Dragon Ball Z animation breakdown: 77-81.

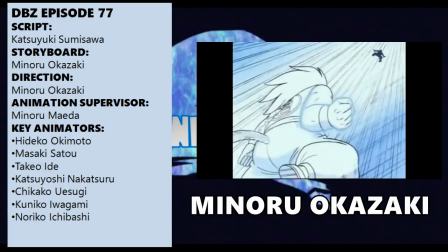4:06 His output in the original was kinda good to say the least,
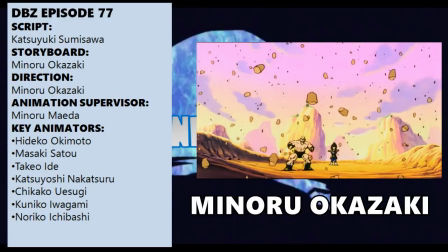4:09 whereas his work in DBZ has been really hit and miss, either drab and boring or just plain bad.
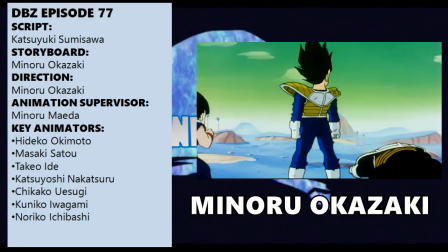4:16 His storyboarding has also been pretty tame and forgettable, and here is no exception.
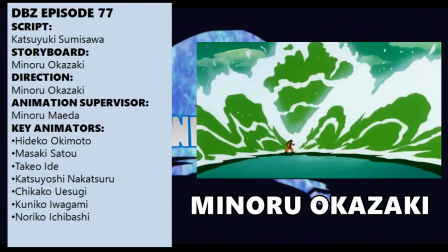4:22 While his least bad output was in 69, during the fight between Goku and Ginyu,
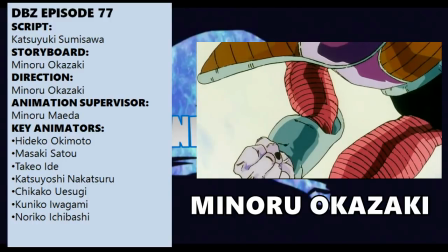4:27 I cannot say the same with this, which is his very last work in the series. And sadly, it's in line with his past DBZ experience,
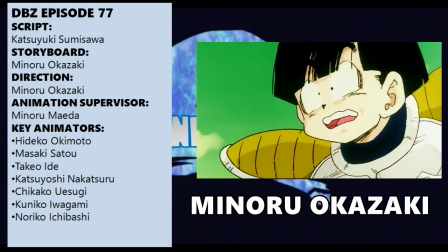4:35 as it doesn't bring anything worth of value to a likewise disappointing episode.
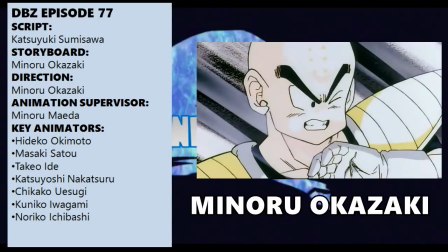4:41 A good direction needs to kick up some tension, and despite having a terrific villain, there is barely no tension here.
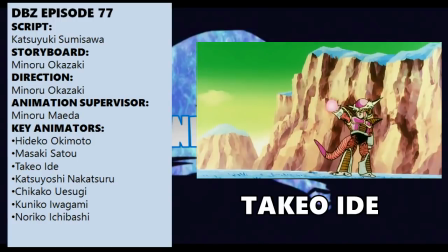4:49 Animation-wise, it's pretty underwhelming as well. During Ide's scene, Freezer fires some ki blasts at Vegeta, who simply uses Zanzo Ken to dodge them.
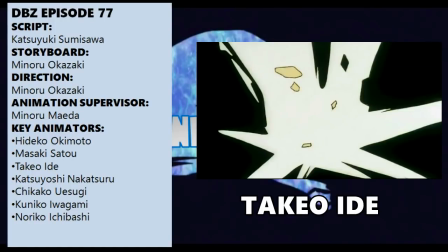4:57 It's okay to have energy attacks and teleporting, but if they aren't included in a precise fighting concept, it turns out to be a pretty sloppy and boring idea.
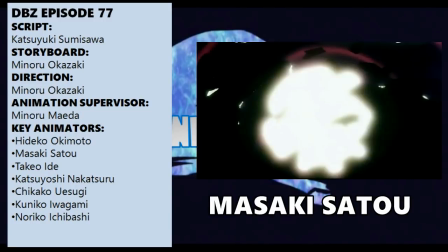5:08 Luckily, Sato's following scene deals with some more movements, and even though it's not that great, it still displays some nice impact frames.
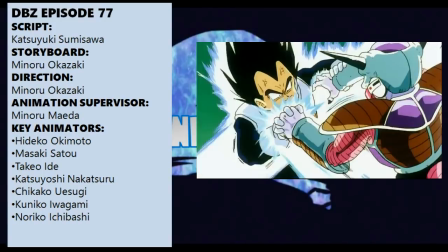5:17 The next scene though is really weird, as it features a power struggle between Vegeta and Freezer,
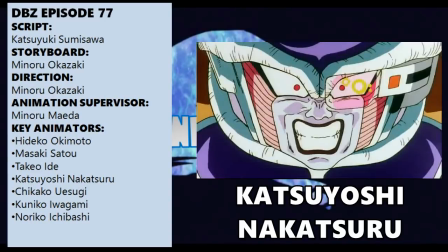5:23 which looks like Nakatsuru's work, but at the same time it doesn't.
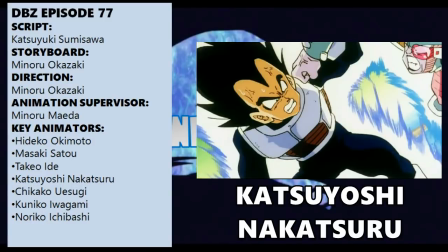5:27 It looks indeed rushed and was probably corrected at some points, but Nakatsuru's three-quarter stances are hard to miss.
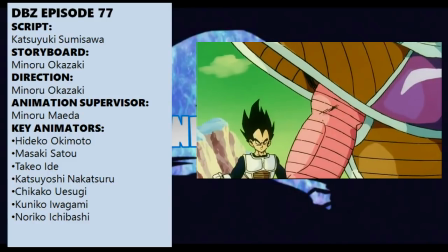5:34 Although it makes us wonder what happened in reality. Why does it appear so tame?
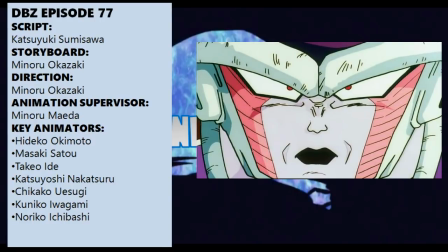5:39 I don't know the exact answer, but this situation might be related to the production of movie 4,
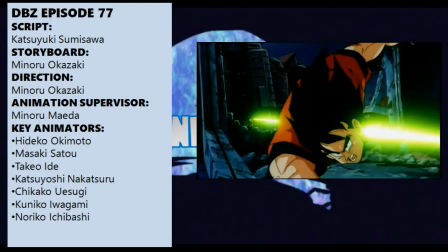5:45 since both Nakatsuru and Sato would work as assistant supervisors. And considering their corrections were pretty much everywhere in that movie, it might make some more sense.
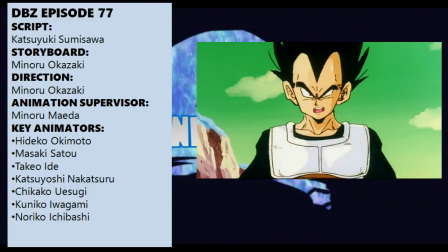5:56 As a whole, for Maeda's usual standards, this episode is pretty underwhelming, and I do believe this represented the time Studio Junior jumped the shark.
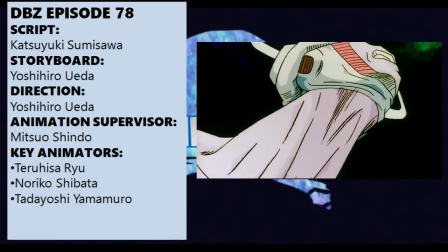6:06 78 deals with Freezer's first transformation and also with an unneeded flashback sequence starring King Vegeta.
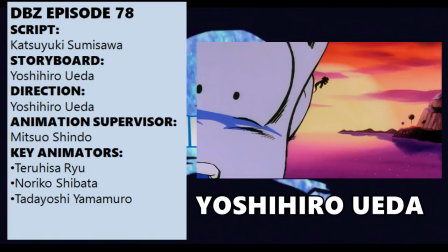6:13 It's supervised by Mitsuo Shindo and directed by one of the solidest directors of the original series, Yoshihiro Ueda.
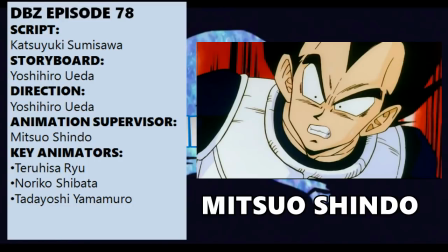6:21 For those who follow me on Twitter, you might know I'm not a fan of Shindo as a supervisor, as his angular corrections appear a bit extreme and tend to ruin the key animator's work.
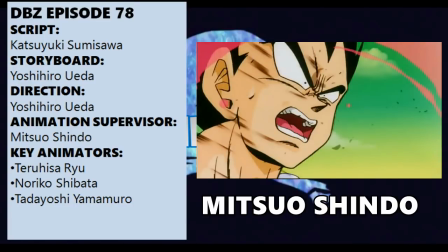6:31 And here is no exception once again.
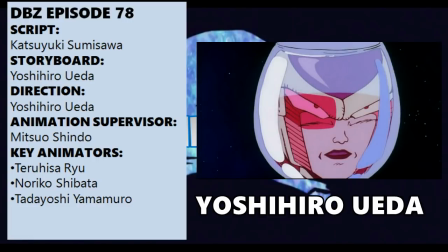6:33 Thankfully, this episode is at least well directed, and Ueda definitely knows how to build up a great atmosphere.
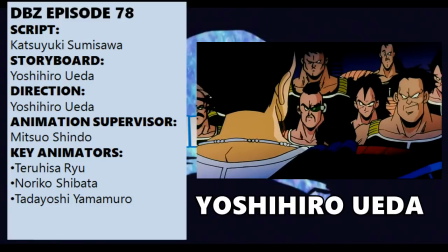6:40 Even though the presence of flashbacks throughout the first half is distracting at times, his stylistic picks are masterful.
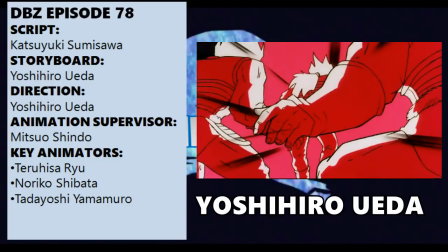6:48 You totally need a solid glue when the episode isn't that well animated or uses clips from pre-16 material,
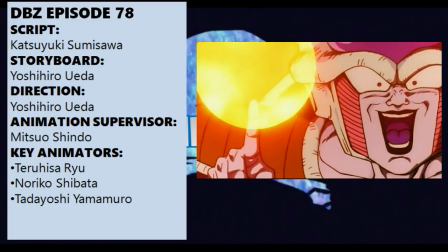6:55 in our case the destruction of Planet Vegeta from the TV special, otherwise it would have been like 73,
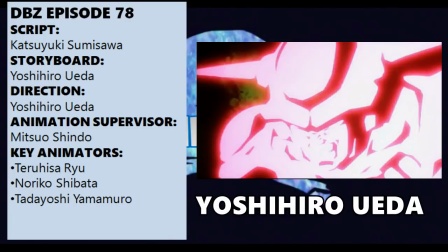7:01 which felt disjointed and random as a whole. Throughout the entire episode we can find Ueda's leitmotif, that is the use of colors.
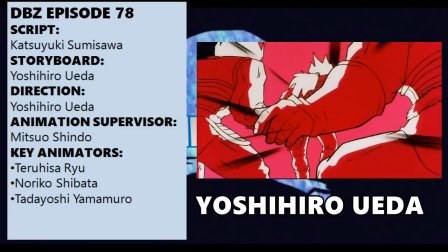7:09 From the use of pink during scenes involving Freezer, to blue when the Saiyans and Kid Vegeta get screen time.
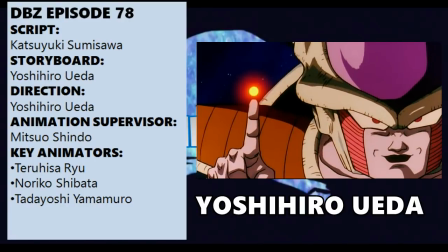7:16 I also quite like the fact he used a different saturation during the recycled scene from the TV special,
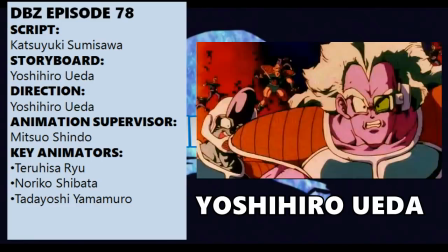7:22 because he tried not to make it stay out of the actual context. It's not a bad idea.
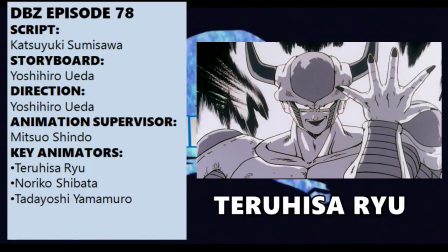7:27 Either way, the most impressive use of colors happens during second form Freezer's Death Storm,
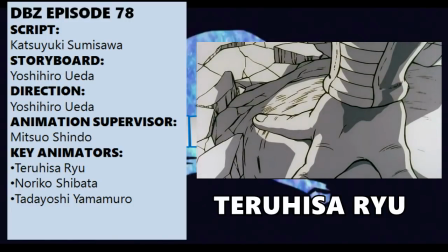7:32 in which every single color fades in favor of black and white.
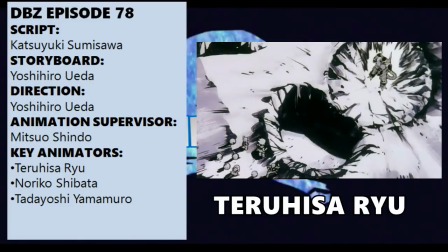7:37 This aspect is absolutely brilliant, as it gives more weight to Freezer's new intimidating appearance. From start to finish, Ueda's output is easily the best thing about this episode.
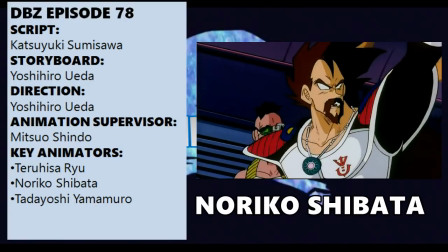7:49 On the other hand, animation-wise, this is simply what you would expect from a Shindo entry.
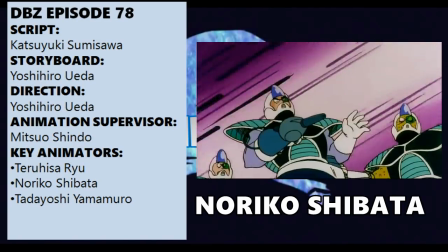7:54 King Vegeta fighting Freezer soldiers is animated by Noriko Shibata,
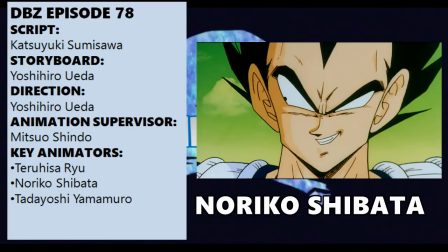7:59 who is known for giving some wicked expressions on her characters, but never stood out as an animator for a very good reason.
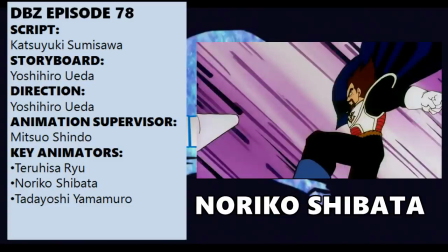8:06 This cut is pretty slow, and even though it shows a rotation, it doesn't work due to a very poor pacing.